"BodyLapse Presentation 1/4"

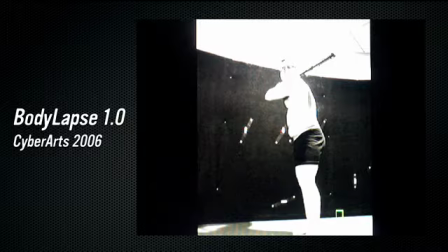This is a video of my original version,
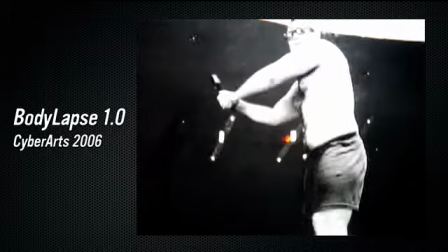which was made with a D50 DSLR camera over the course of about two and a half months where I lost 15 pounds and put on a little bit of muscle.
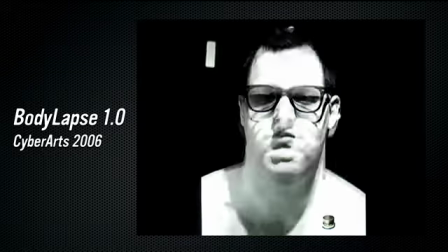And it was just kind of a test. It was real rough with the tracking markers, but you could see the kind of beginnings of what I was looking to do.
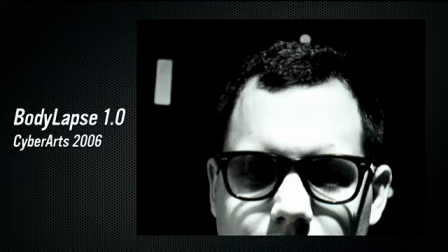There was no computer software that could do a live feed,
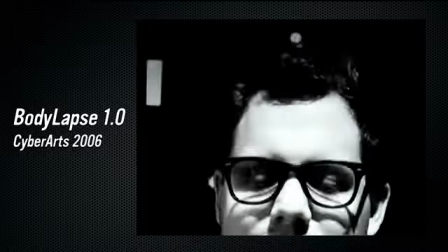so I had to try to align this really roughly optically through an optical viewfinder in the camera and just tape markings on the floor.
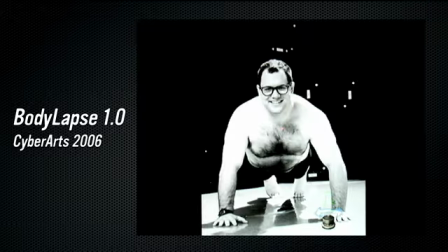It worked fairly well,
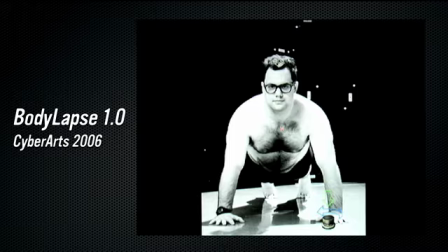but it got people excited a little bit to see how far this can go, and that's why I decided to continue on with it.
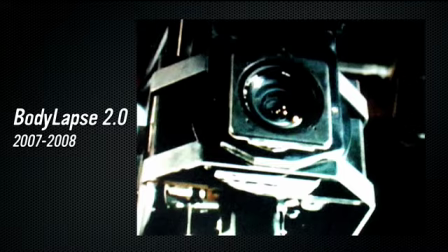Shortly after I finished that, I decided that I was going to make this a personal project and finish it out and lose a bunch of weight and use the best camera equipment and the best methodologies I could.
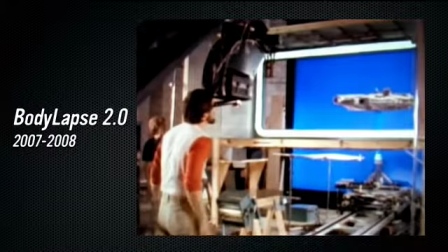I started reading heavily about motion control cameras that were used on Star Wars.
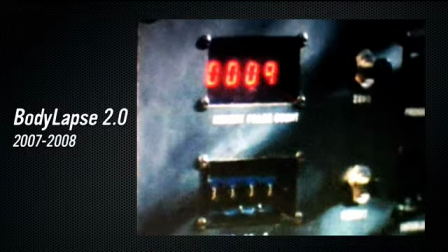When they started, it was back in the 60s and 70s.
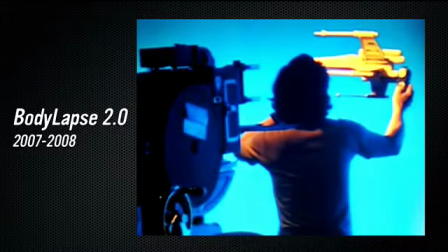But they're basically cameras that are hooked up to these articulated arms,
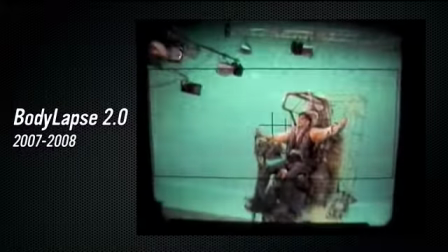controlled by computers, much the way that a robotic welder is controlled in a Ford plant, but it can redo the same camera moves over and over again,
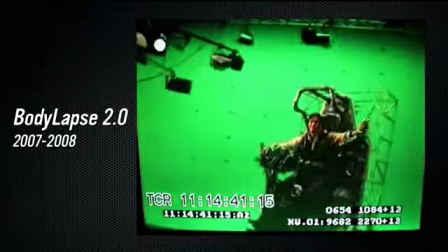which has great implications for time-lapse photography of pretty much anything.
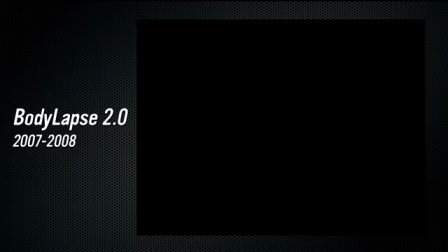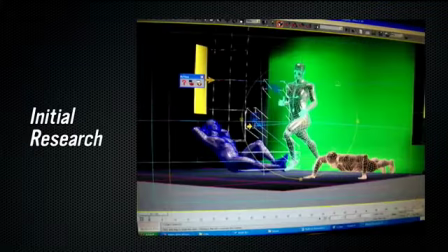I'll talk about my initial research.
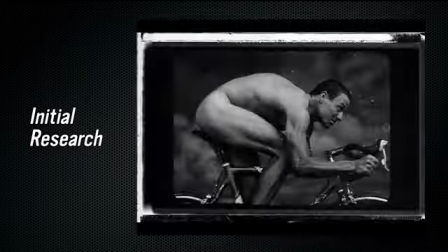Obviously, Edward Muybridge was the progenitor of all this material, though he didn't deal with time in the sense of showing change.
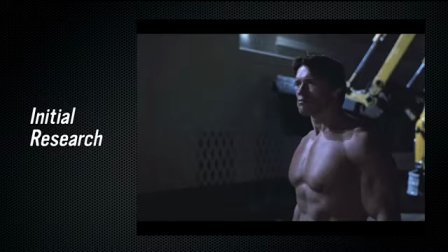He was the guy that started everything. I'll just freeze this real quick. I was looking at trying to figure out how to light my body to show off muscle growth and fat loss. And one big movie that came up in my head was
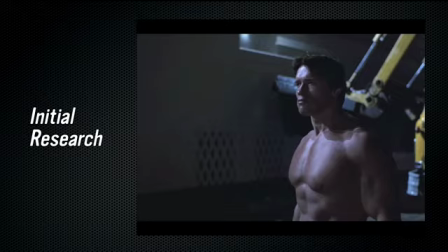this guy Russell Carpenter was the director of photography on the Terminator films and reading some of his old American Cinematography interviews about how he lit Arnold to make his muscles stand out using blue key lighting, hard lights, things like that to really show off muscle definition.
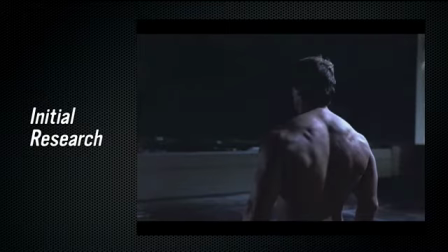This is from Terminator 1.
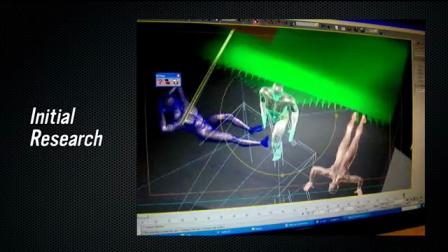I started planning all my positions and my lighting setups in a program called 3ds max.
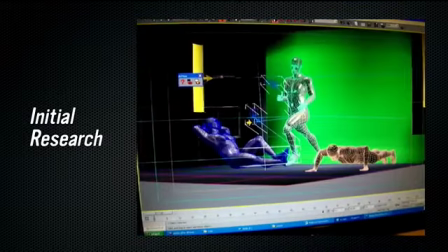I use these dummy models and a very basic skin shader to see interactively where I would need to put lights to get the best definition.
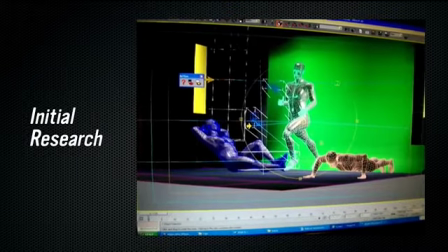You can see some of the little adjustments I'm making here with just simulated lights and where they might be.
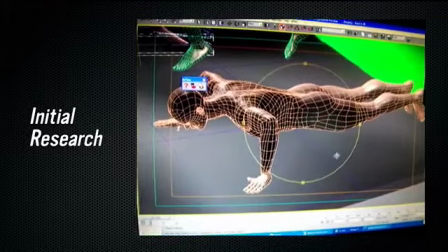This was also when I was going to shoot on a green screen which I ended up not doing in the end but doing it in 3d is a very excellent way of
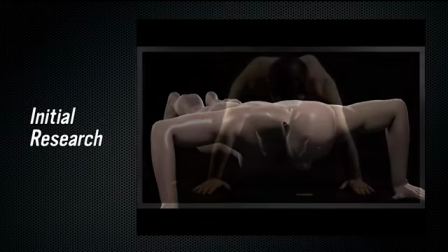planning an approach to something so you can see how these kind of correlate this
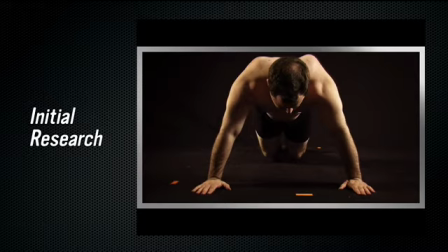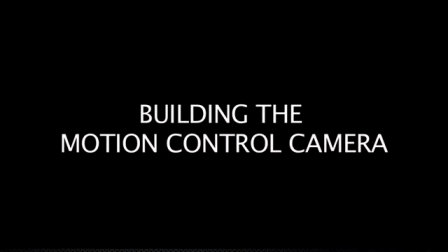video deals with building the motion control camera and I try not to comment too much
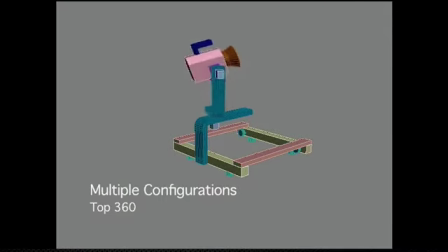but you can just watch it these are early tests of
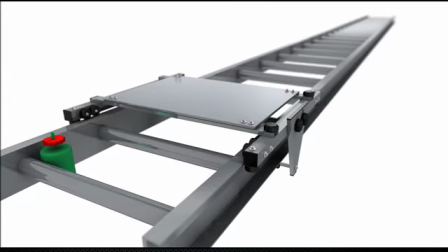how this thing was going to build I decided early on it was going to be just run on a ladder trying to save costs.
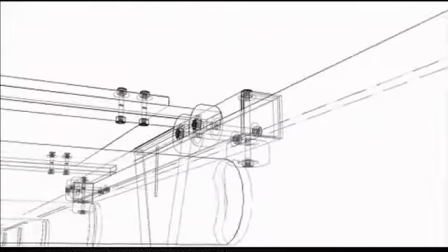Those are roller skate wheels even though the animation looks kind of neat.
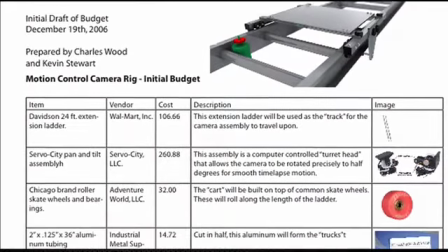This is a budget that I submitted to the school for this thing which has only ended up being about six or seven hundred dollars.
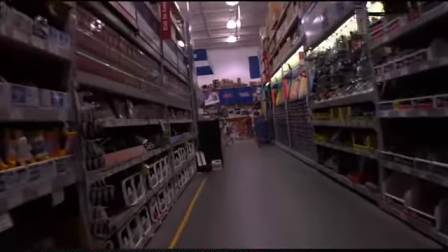This is a trip to Lowe's to get the needed materials.